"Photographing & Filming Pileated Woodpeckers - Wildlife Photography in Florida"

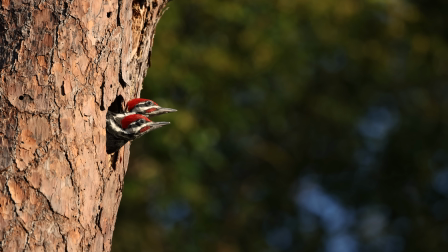I would make a lot more visits to this nest over about a five-week period this year and as the chicks continue to grow they would spend more time with their heads popped out of the hole always kind of waiting for the parents to come back and always calling for food and I was able to get lots and lots of video of this and I should mention for this video
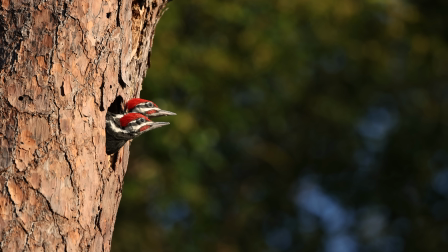mostly i was using a canon r3 600 millimeter lens
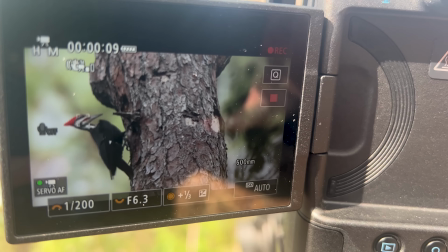f4 canon lens as well as a couple times i was using my canon r5 as well and a lot of the times i was manual focusing
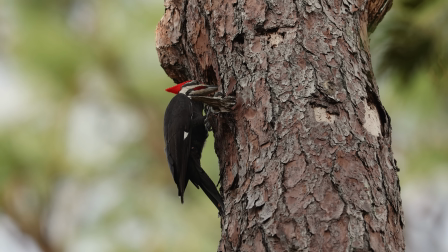just because there wasn't a lot of movement but as the woodpeckers would go up and down the tree i was using autofocus for this because
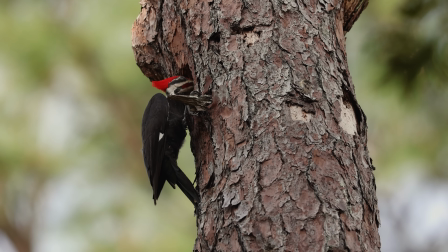the autofocus was pretty reliable on this it was finding the bird especially the eye pretty well so that made things a little bit easier i didn't have to
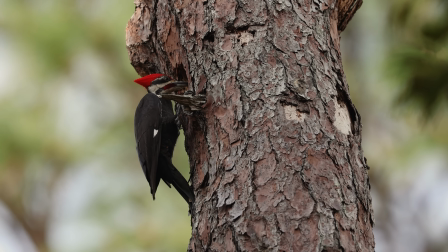manual low focus, which is always nice.
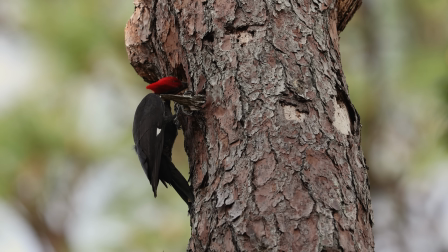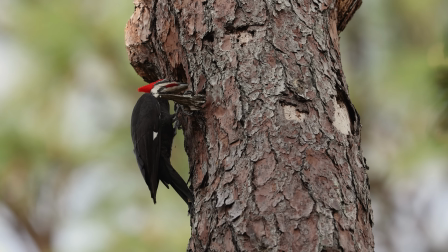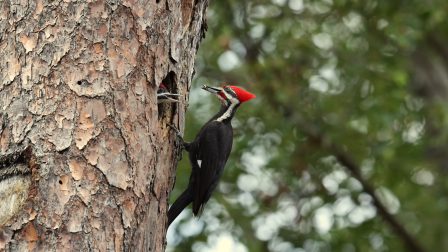But what I was finding was as I was coming here day in and day out, which is a good problem to have,
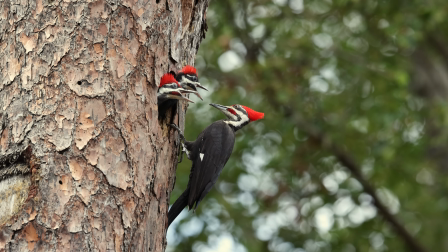was I had so many video clips of the parents feeding the chicks that it was almost becoming repetitious.
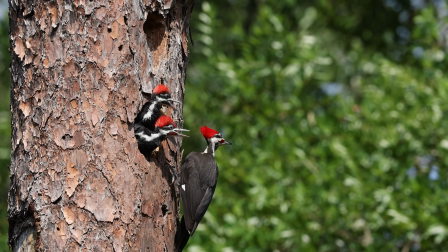And I wanted to try something a little bit different. So the next morning I came back with a different plan.
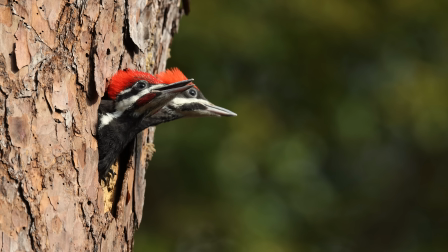The next morning when I set up, I would bring out my 2x teleconverter on my 600mm lens,
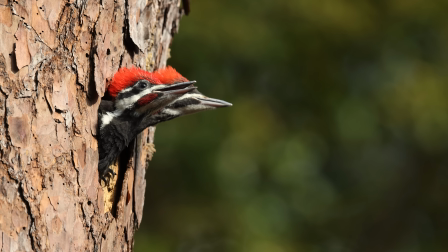getting as close as I could without disturbing the birds, which gave me, these are full frame shots,
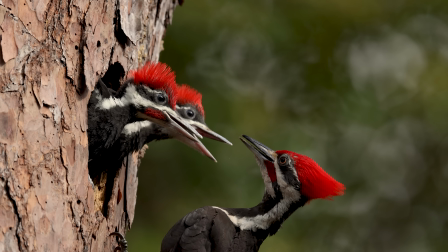super, super tight. You know, I just wanted something just a little bit different. I had all the further pulled back shots, and I really wanted that super close look.
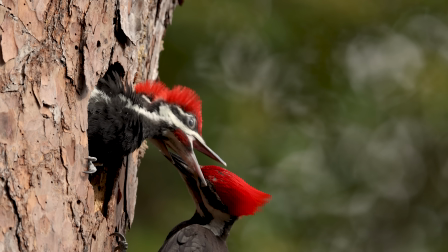And it was allowing me to see a lot of details that I was overlooking, just things like the eyelids closing,
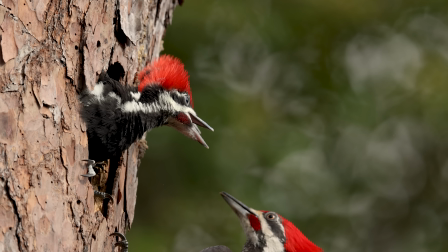the type of food that the parents were bringing back, the exchange of the food, the regurgitation, all those little details that your eye don't really see when you're further away.
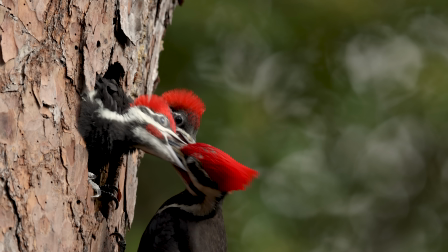So this was just a little bit different perspective for me compared to things that I have filmed in past years. And I really liked the way that this came out.
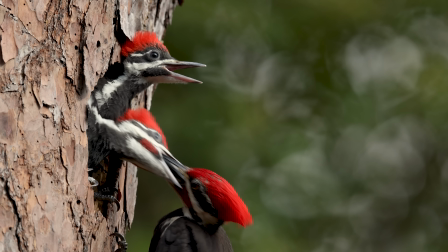I was happy with it. For this footage, I did have to manual focus a lot of the times.
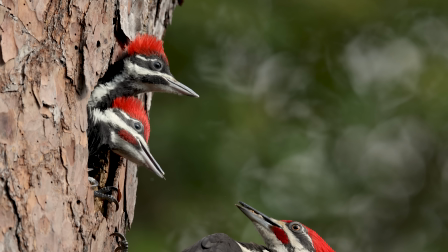The depth of field when you're at 1200 millimeter is very narrow, even at f8 or f11.
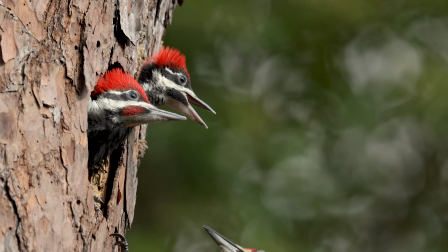And it was kind of jumping back between the two chicks faces or
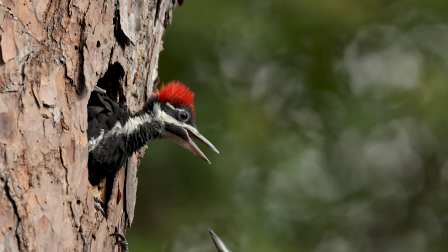the adult's head as he would tilt his head back and forth the
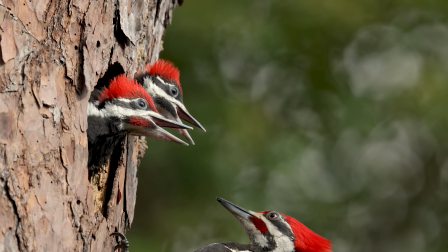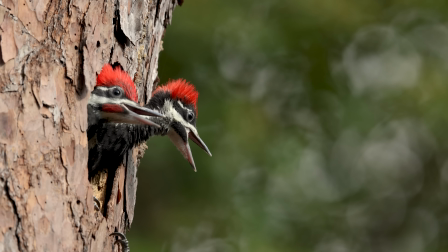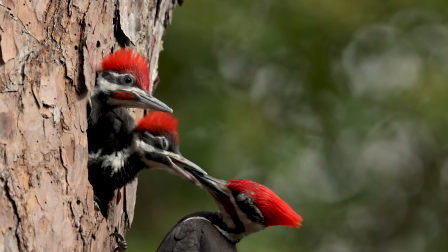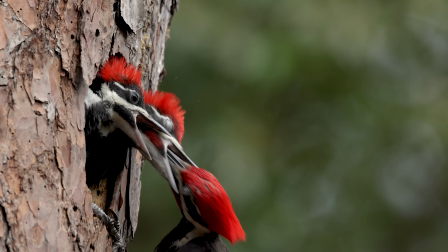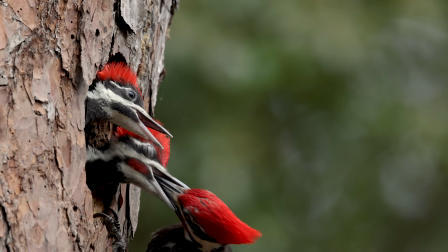adult male and the adult female woodpeckers had different feeding approaches the male would come directly into the hole like this and he would feed almost parallel
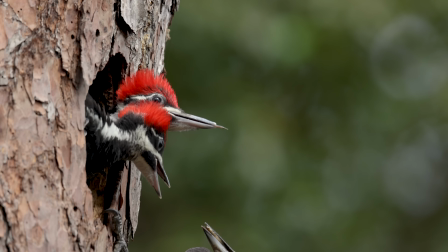to the chicks which is what i preferred made it a lot easier had everybody for the most part in the same focal plane whereas the female when
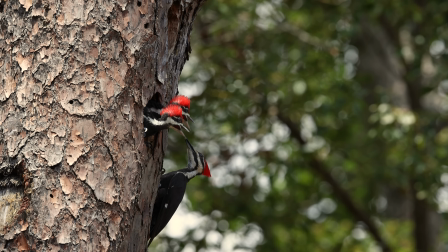she would approach she came more from above or below the hole would work up and was always off to the side either with her back to
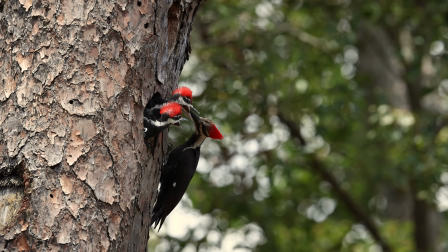us or on the opposite side facing back to where i was standing and she would kind of feed on a side angle and this is consistent with
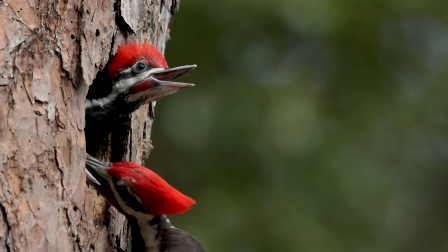every pileated nest that i've ever filmed for whatever reason the male and the female seem to have just different styles of feeding and
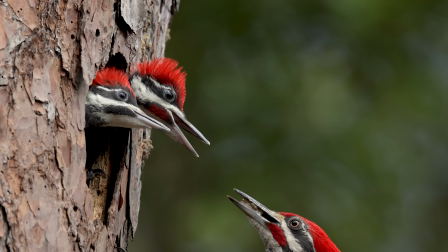if you don't know the way you can tell the the male and the female apart is the male has the red stripe down the side of the face as you can see with the chicks here.
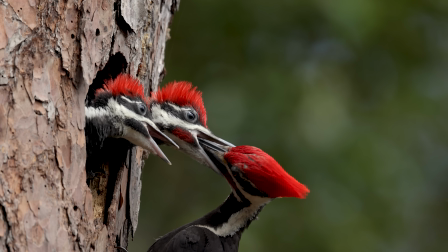This is a male and a female chick.